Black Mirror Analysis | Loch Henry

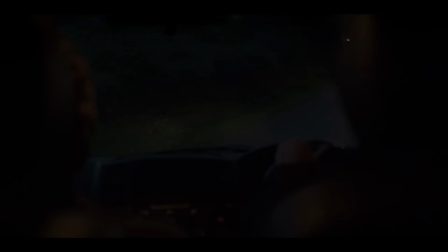(8:10)
It's filled with cringy interactions between the trio as they make the film,
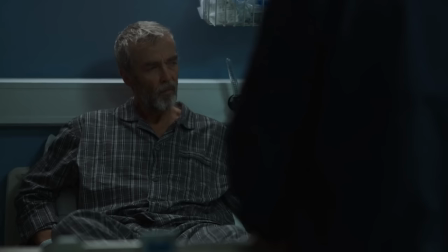(8:13)
then proceeding to crash the van, all of them getting off very lightly.
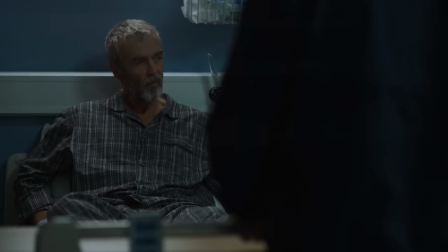(8:19)
At first I thought they'd crashed into Stuart's father because we'd see him in the hospital, but then I remembered he had a little tumble earlier in the episode.
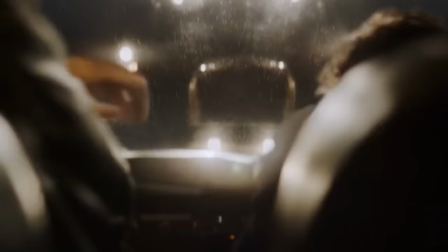(8:27)
This left me wondering, what happened to the driver they crashed into? And why don't they care?
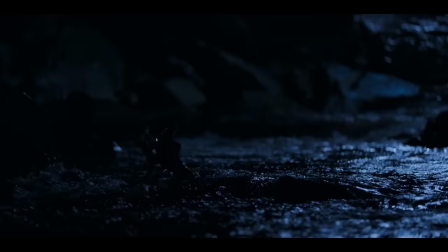(8:31)
Then we have the whole Pia running away from Janet situation. Points can definitely be awarded to the fact she dies and her body floats down the river,
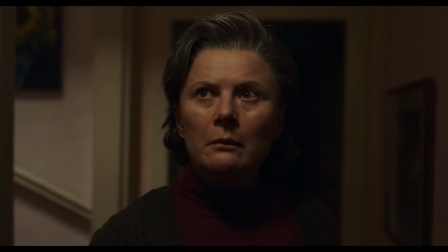(8:40)
which just happens to be where Janet and Kenneth threw all their victims when they were done with them.
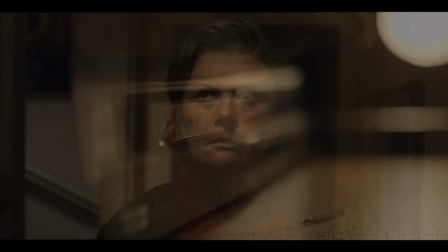(8:45)
At the same time, I couldn't help but wonder how it failed to escape Janet's attention that at least one of her precious VHS tapes had gone missing.
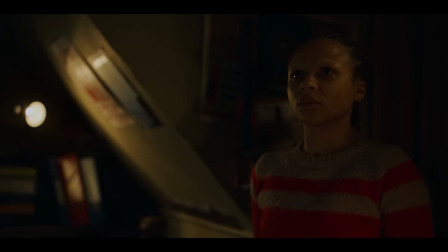(8:53)
Later, she also failed to recognize the sounds of drilling, music, and screaming from the snuff film she herself starred in as she came up the stairs to tell Pia, "Dinner's ready!" And I'm sorry, but her outburst.
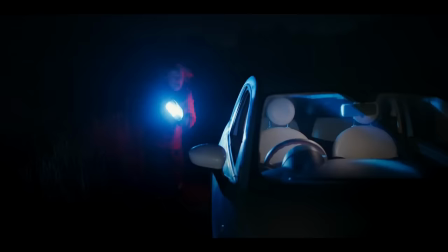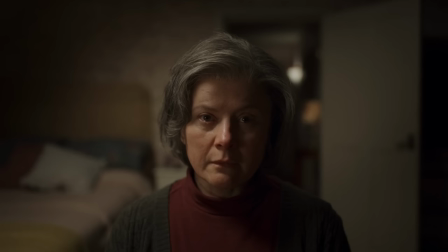(9:12)
was funnier than anything that came out of Podrick's mouth in the entire episode.
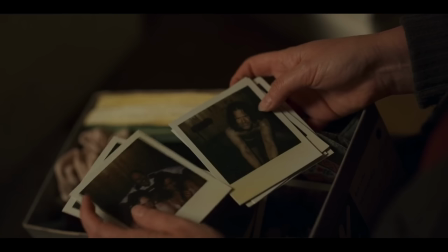(9:18)
It has to be said that Janet's death scene leading into the Loch Henry Streamberry trailer is the peak intrigue for this episode,
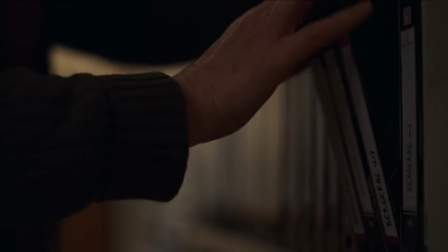(9:25)
mainly in the attempt to understand what Janet did and why she did it.
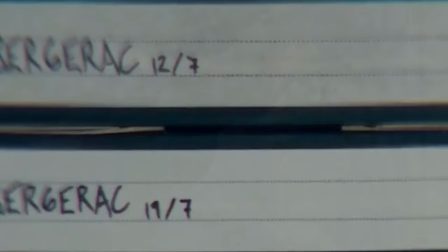(9:30)
Firstly, let's discuss the intent behind creating snuff films.
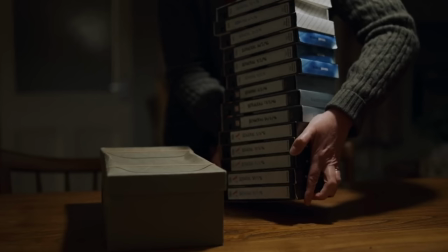(9:33)
I ended up wondering why a criminal would leave such damning evidence of their crimes unless they wanted people to see them.
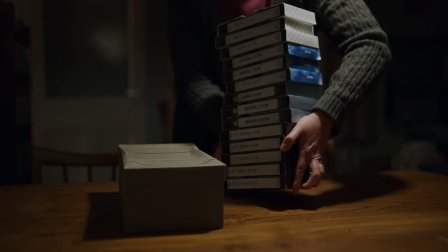(9:40)
This definitely seems to be a more modern issue, examples include terrorists and school shooters putting themselves on the internet committing atrocities, either live or pre-recorded.
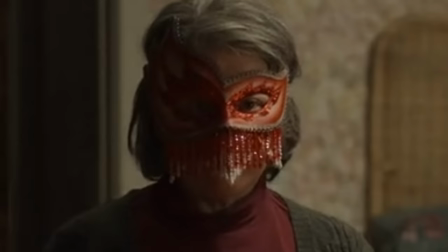(9:51)
This reasoning is my only means of understanding why Janet would leave all the tapes of her victims for Davis to find.
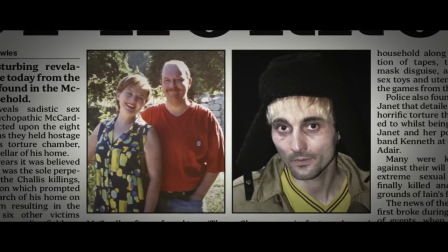(9:59)
Even the fact that she wears the mask in her final scene adds a layer of performativity to her death.
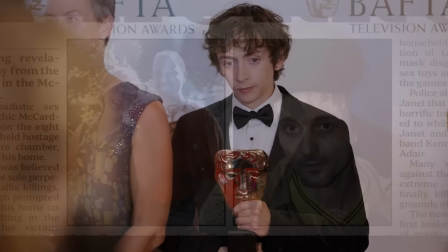(10:04)
The production of the Loch Henry documentary series gives Janet and Kenneth their very wish,
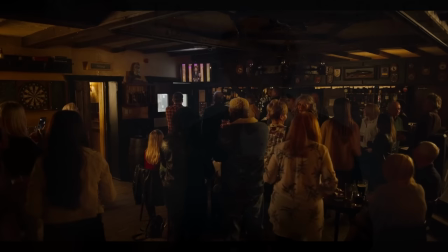(10:09)
whilst also providing job security for their son and a much-needed financial boost to the town that they lived in.
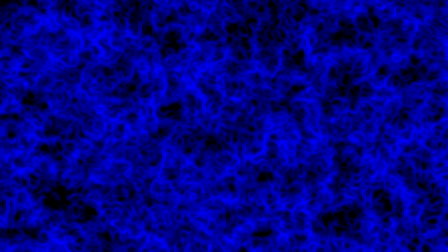(10:17)
Now, if that isn't an ethical head-scratcher, I don't know what is. Let's return to the epilogue of this episode.
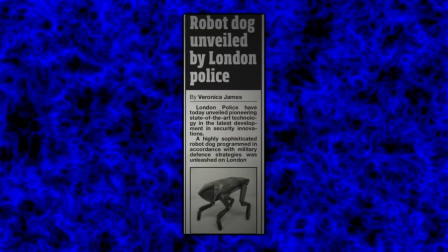(10:23)
It was interesting seeing all the metalhead references in the news.
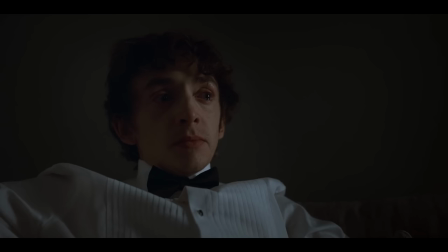(10:26)
This robot dog being unleashed in London was the result of Michael Smart, the Conservative candidate that would make an appearance in the episode Demon 79.
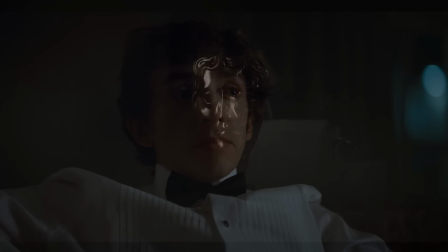(10:34)
When the party's over, Davis is sat in his hotel room, left only with the BAFTA award that kept him company.
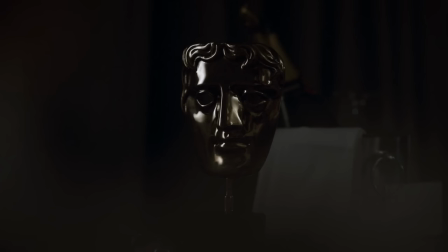(10:41)
It's almost like a reflection of him, both cold to represent the torn emotional state he finds himself in,
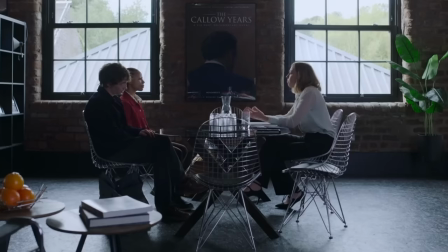(10:47)
whilst also being showered in gold. At the same time, I feel that the episode rushed to its conclusion somewhat.
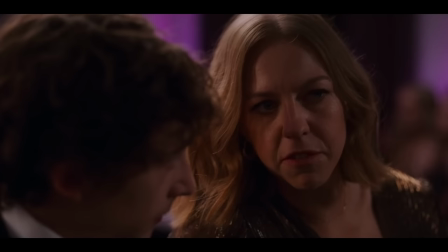(10:54)
The episode seems to portray the film industry in a rather muddled way. On the one hand, its producers can be cold-hearted and thirsty for clout.
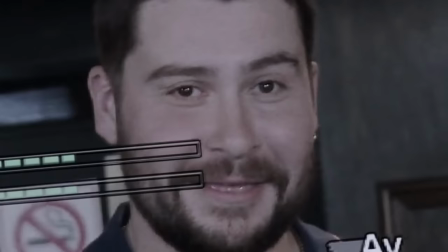(11:02)
On the other, look how fun filmmaking is, guys. Look at this montage we made. I can't simply slate Charlie Brooker for fighting the good fight from within the industry itself, though.
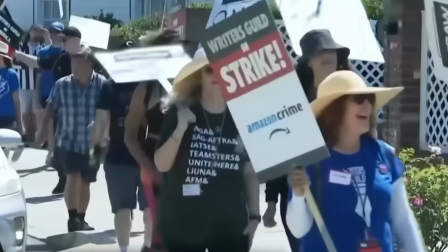(11:11)
He seems to have hit the nail on the head once again when it comes to predictive accuracy of present and future events.
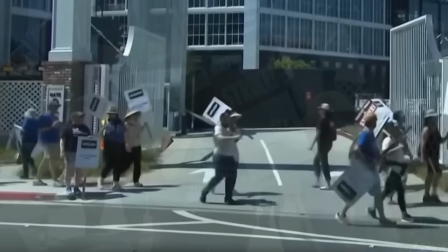(11:17)
The most recent activity of strikes coming from the Screen Actors Guild and Writers Guild of America are a result of streaming services not paying out residuals,
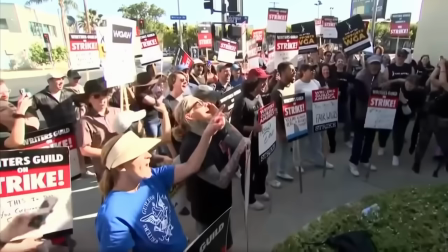(11:26)
aka being tight-fisted, and a concern for artificial intelligence threatening job security.
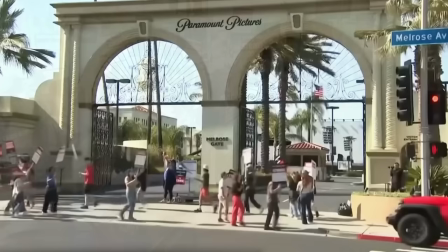(11:32)
I feel it was rather hermit-like of me not to integrate that concern into my Joan is Awful review,
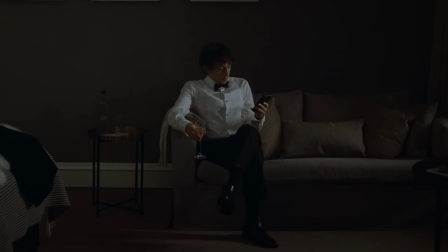(11:37)
so consider this a little footnote for not mentioning it in the last video.
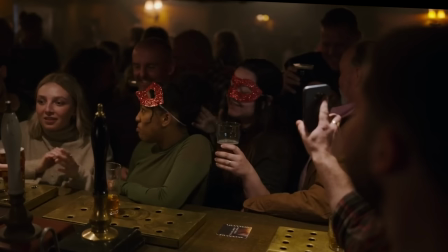(11:41)
Perhaps the conclusion would have benefited from Davis seeing the tourism his documentary had generated.
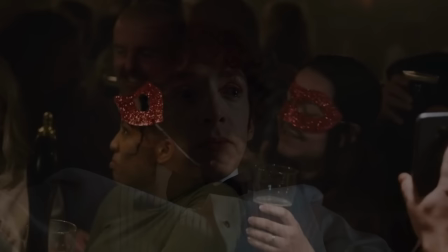(11:48)
Having him see how messed up it is that people are wearing replicas of the
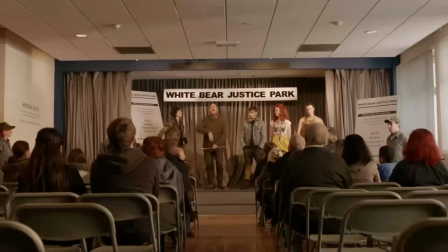(11:53)
mask his mother wore might have made his closing reaction hit a little harder.
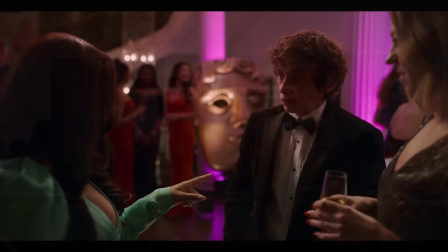(11:58)
Unlike an episode like White Bear, the episode doesn't drive home the point very hard, and instead,
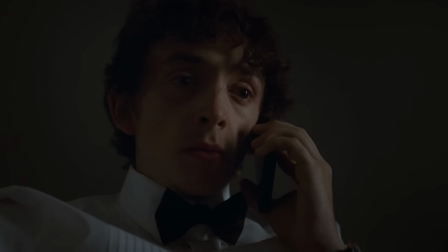(12:03)
we are left to dwell on how lonely Davis has become in spite of his newfound fame. Maybe that's a good thing.